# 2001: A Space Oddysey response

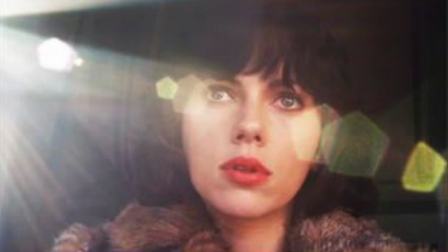In the book, Looking at Movies, Barsam and Monahan define editing as the basic creative force of filmmaking.
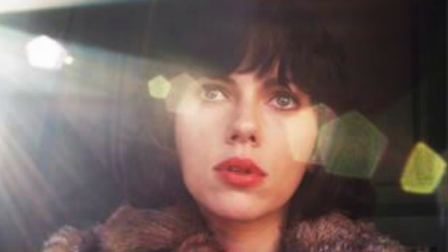It is the process of selecting, arranging, and assembling the essential components of a movie,
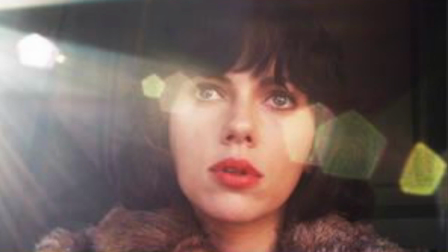visual, sound, and special effects, to tell a story in a unique way.
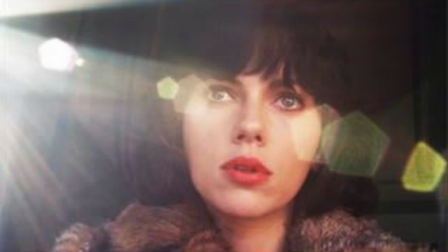The director and the collaborators capture these elements, but it is the editor who shapes them into the movie you experience.
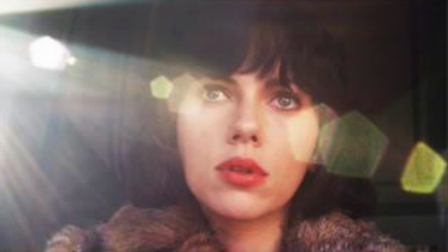The editor controls what you see, when you see it, its speed, its pace, and what you understand and feel about all of this.
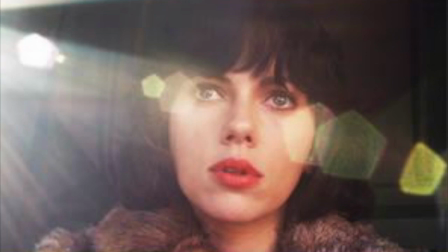In 2001, A Space Odyssey, director Stanley Kubrick, along with film editor Ray Lovejoy,
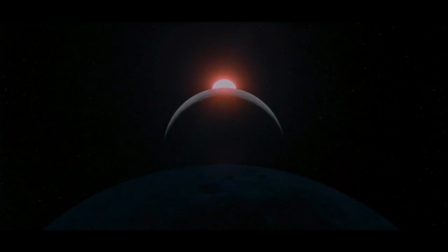combined continuity and discontinuity editing to highlight pivotal points in the film. They use a variety of shot reverse editing, match cuts, and jump cuts to convey meaning and suspense.
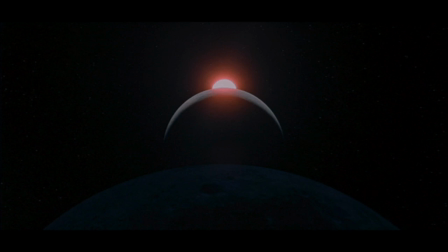In continuity editing, the point is to tell a story as clearly, efficiently, and coherently as possible. Examples of this include reverse angle shots and match cuts. In the book Looking at Movies,
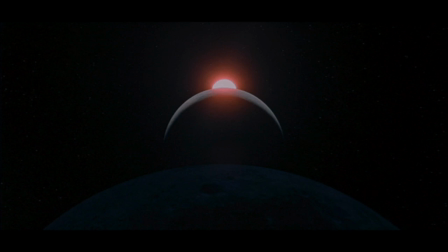Barsam and Monahan define reverse angle shots as shooting at an angle that is opposite to that in a preceding shot. Match cuts are defined are those in which shot A and shot B are matched in action, subject,
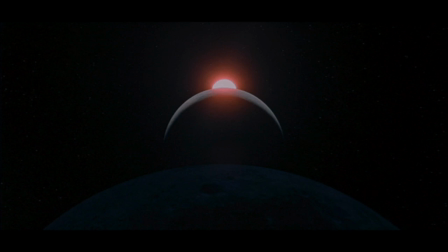graphic content, or two characters' eye contact to help create a sense of continuity between the two shots. On the other hand,
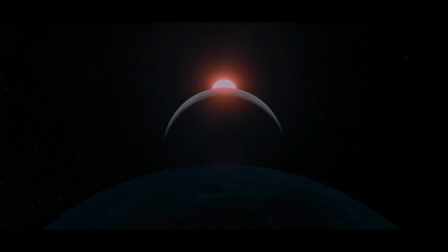discontinuity editing breaks the rules of continuity editing by seeking to achieve transitions between shots that are not smooth, continuous, or coherent. It permits a filmmaker to make abrupt shifts between shots,
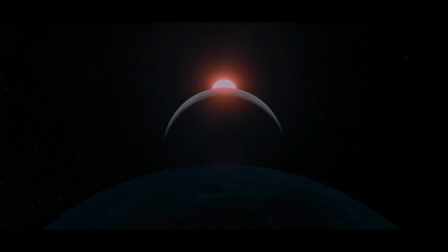resulting in mismatches in the location of characters or objects, the direction or speed of movement, mise-en-scène, lighting, camera angles, or even colors.
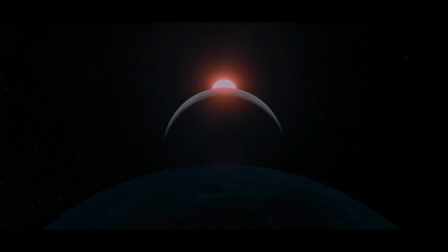An example of discontinuity editing are jump cuts. Jump cuts present an instantaneous reverse or advance into the action. A sudden, perhaps illogical,
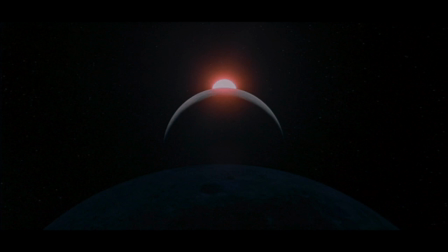often disorienting ellipsis between two shots caused by the absence of a portion of the film that would have provided continuity.
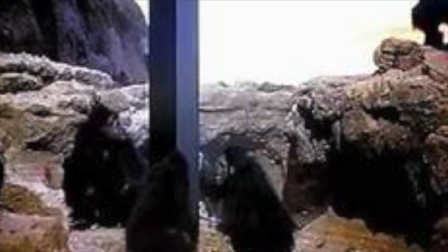The most notable jump cut in the Dawn of Man portion of this film arises when the 8 men discover a strange monolith in the middle of their campsite.
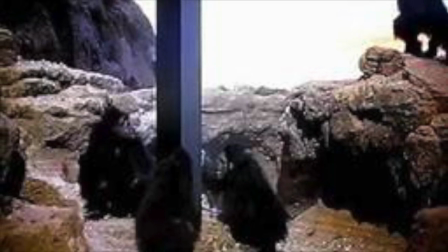The 8 men are nervous but seem eager to touch the strange object.
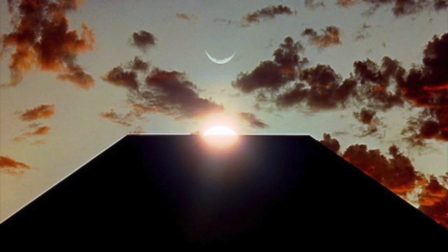The cut to an upward angle reveals the monolith's position under the sun.
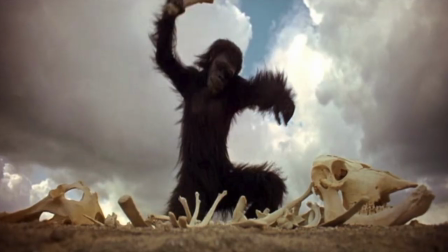Afterwards, the film jumps to an 8-man discovering weapons, or in this case, an animal bone.
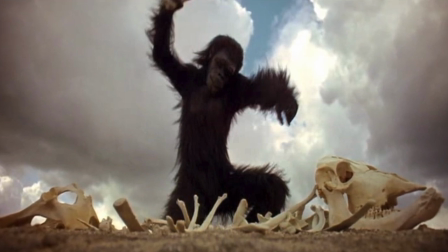Primitive technology has begun.
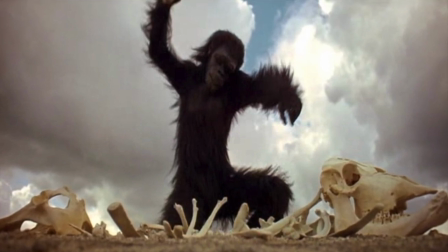The jump cut in this case is profound because the viewer can possibly make the connection between the arrival of the strange object,
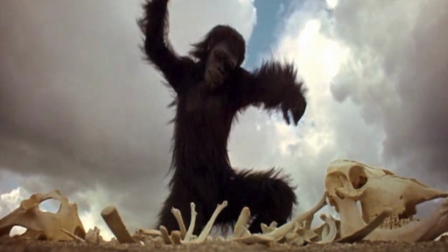or monolith, and the discovery of primitive technology.
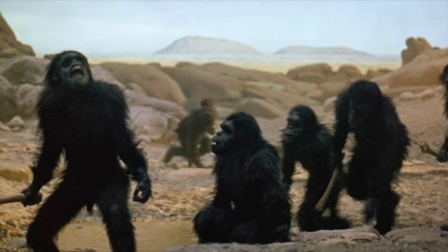The continuity editing technique of reverse angle shooting is seen during the Battle of the 8 Men scene.
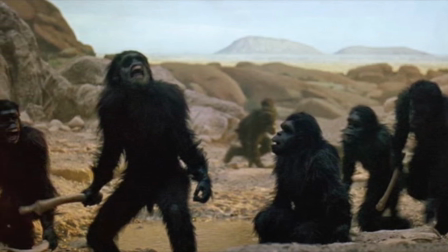This occurs after the 8-man makes his animal bone discovery.
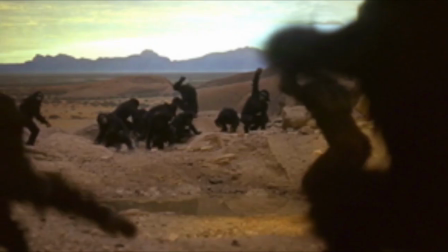The group that was forced from their watering hole returns, and with a heavy artillery, a femur bone.
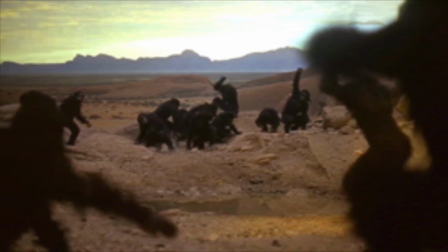This fight is captured using reverse angle shots to see the buildup of
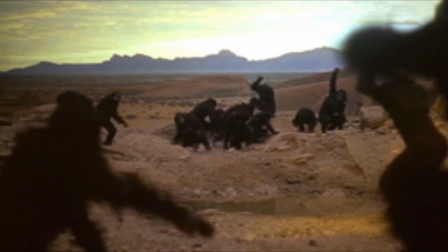tension between the two groups before the previous conquerors become the conquered.
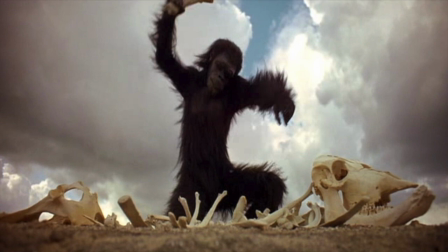The match cut in the Dawn of Man scene in 2001,
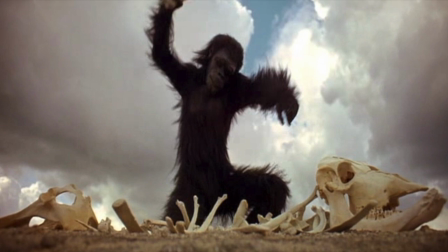A Space Odyssey is regarded as probably the most influential of its time.